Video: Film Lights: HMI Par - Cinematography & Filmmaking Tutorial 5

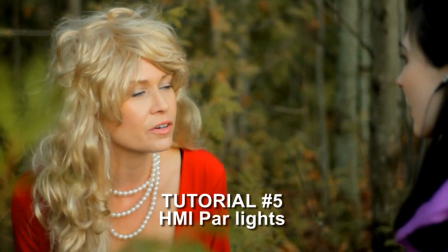0:00 Welcome to tutorial number 5. My name is Tom Antos and today I'm going to show you some examples from a new
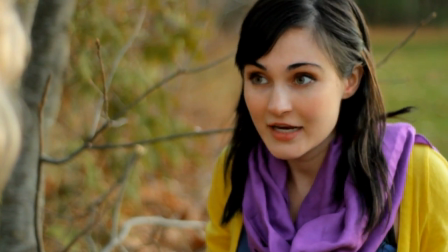0:07 music video that's going to be released maybe late this year or early next year.
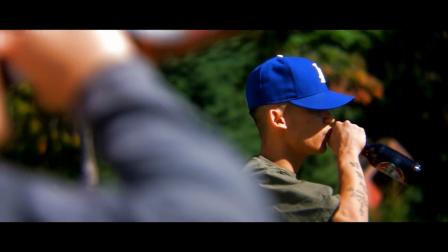0:13 We're going to work on two different sequences, both of which use HMI-PAR lighting. I'll just let you watch the first sequence.
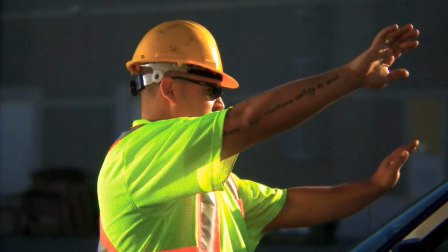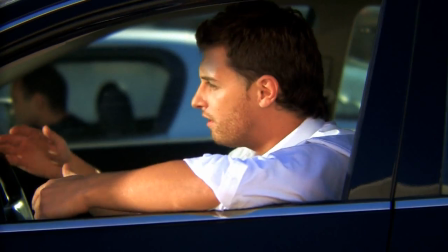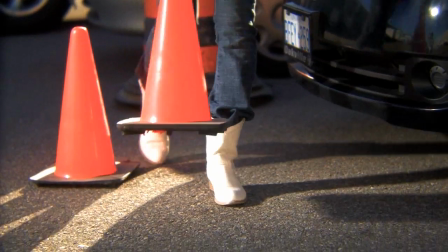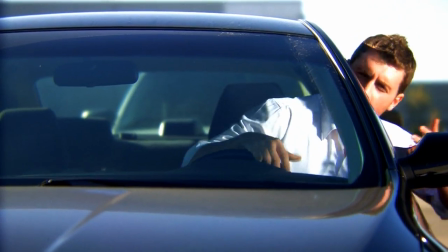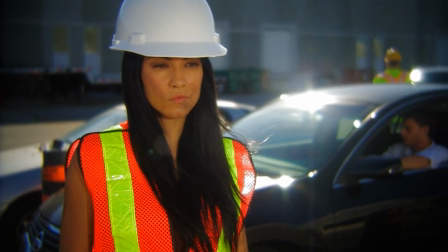0:42 Okay, so as you can see the whole sequence takes place outside and you might think to yourself, why would I bother with lights since we're shooting outside and it's a nice sunny day?
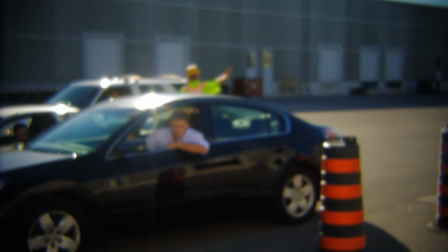0:51 But, I mean, you know, when you're shooting outside you always need some kind of a fill light, right? A lot of times you can just get away with using a reflector and that kind of stuff.
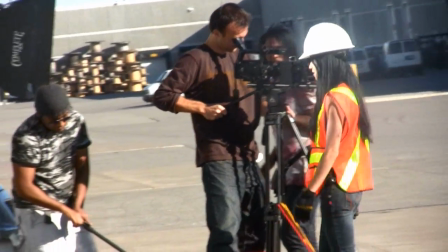1:00 But for music videos especially,
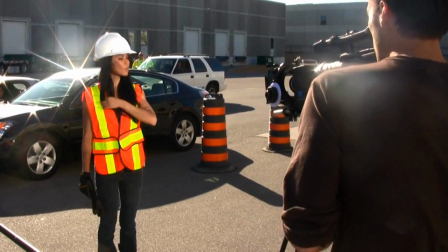1:02 you know, where you want a kind of glamorous kind of look, all the things that need to be, you know what I mean,
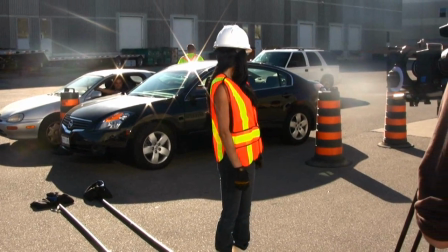1:09 well exposed are well exposed and also that you have some kind of contrast in the shot to give it a kind of a glamour look.
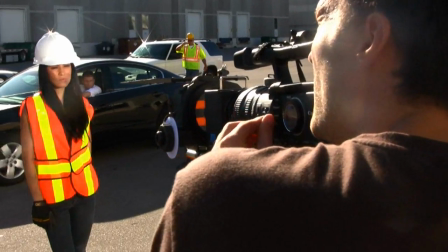1:17 And so that's what HMI lights are really good for because they output a lot of power and, you know,
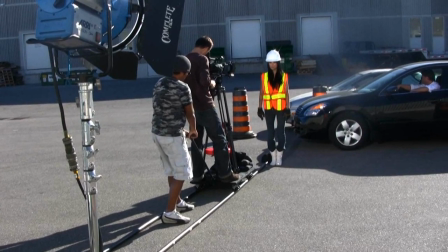1:22 when you're shooting outside and you have to compete with the strength of the light that the sun provides, you really do need to make sure that you have powerful enough lights.
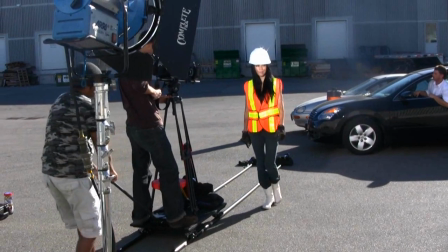1:30 In this case, we actually only had 1200 Watt HMI power.
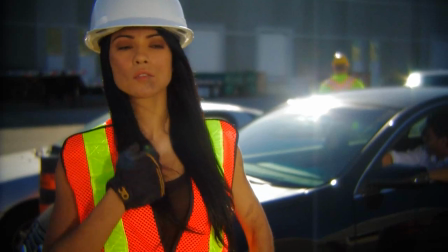1:35 So as you can see in this shot, the light might not be very evident,
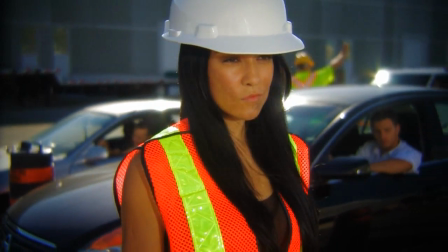1:41 but basically what the light is doing is just lighting the girl's face.
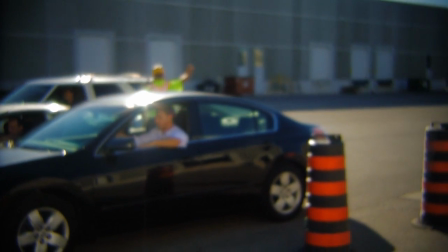1:46 So it's kind of acting as a fill light, whereas the sun, which is exactly behind the girl, is acting more like a rim light.
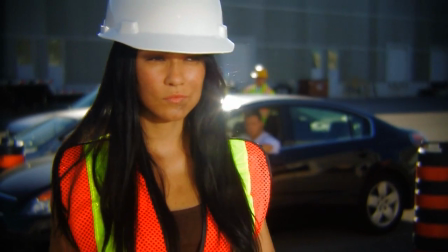1:54 One of the reasons why I did it like that is because I wanted to have that very strong rim light, and since the sun is going to be stronger than the HMI light that I'm using,
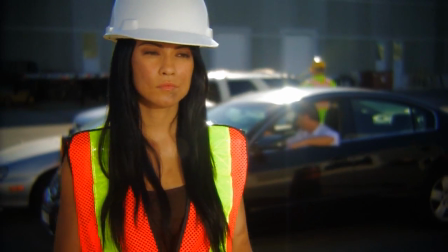2:02 that works well and because also the location that we're shooting at did
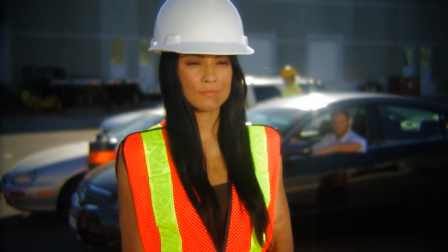2:08 not work very well if I was if I pointed the camera basically in the other position
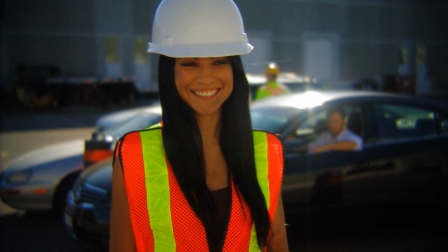2:14 and here you can see with the light off there's a big difference basically she's she's way underexposed here we put the light back on
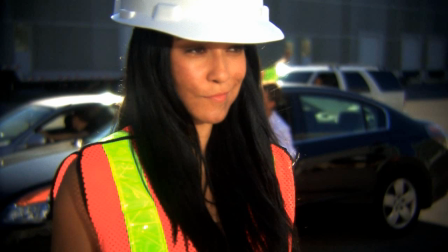2:22 and and it just looks a lot better and here for example in this shot
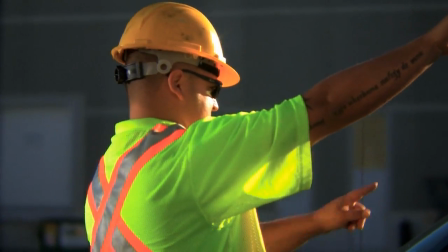2:28 we also use the HMI light but more as a this
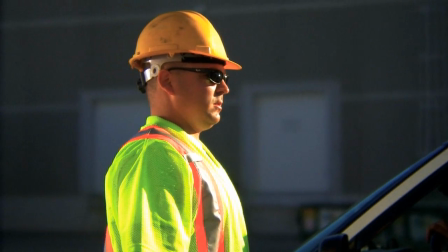2:34 time was more as a kind of a rim light kind of a rim slash fill light just to the left
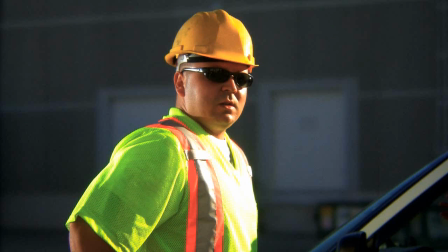2:39 side of the of the camera and and
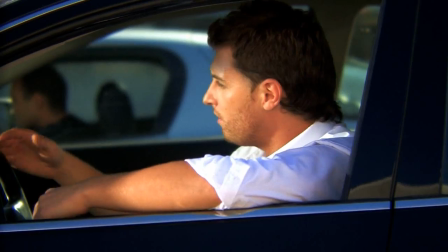2:44 in this shot for example since the actor was in the car and his face was way way underexposed we had the hmi par
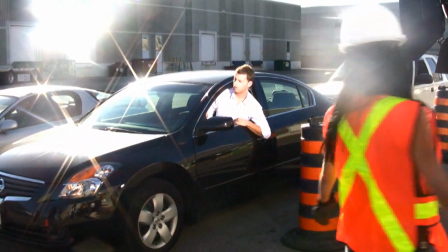2:52 light his face just to the right side of the camera okay now we're going to work on this restaurant sequence it's the same music video
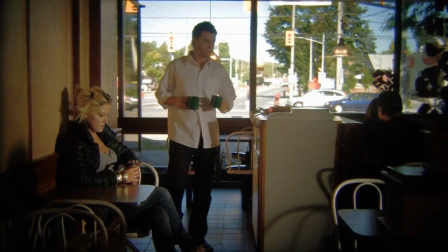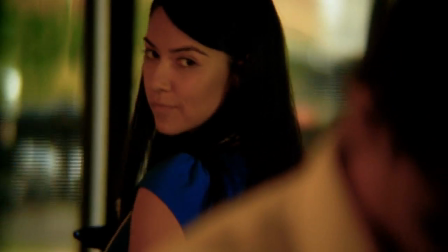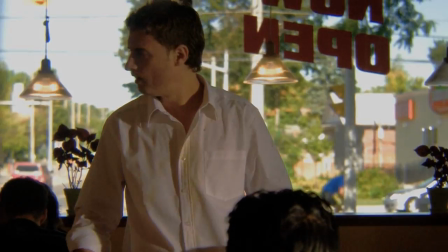3:11 So this is how I would start working on this sequence.
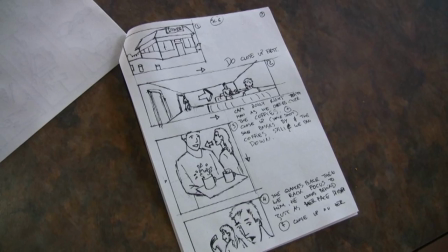3:15 Like on any shoot I usually try to scout all the locations a few weeks before, so I can see what kind of shots are possible.
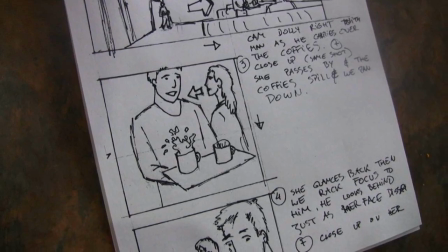3:22 Based on that I do my storyboards.
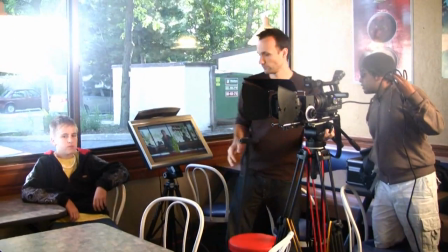3:24 Here you can see me setting up the camera on a dolly, just testing it out, making sure that I can achieve the same kind of camera move that I storyboarded.
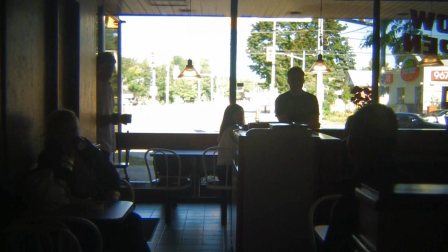3:34 Here is a little rehearsal with the actor, I'm just blocking the shot out,
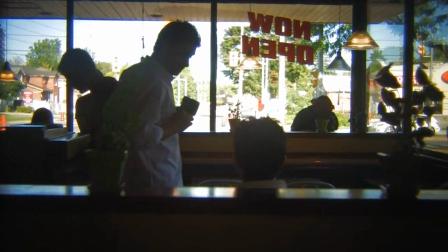3:40 we have one of the PAs standing in for the waitress. But as you can see right away, it's basically way,
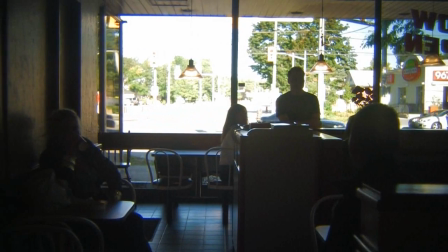3:47 way too dark and the reason is because we have these huge windows behind there and it's a nice bright sunny day outside,
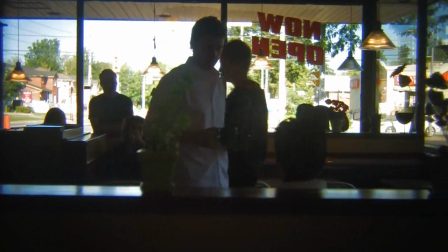3:55 so basically there's a lot more light outside than there is inside, and I have to compensate for it.
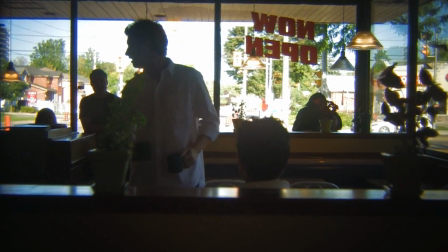4:01 Now, I could do it in different ways.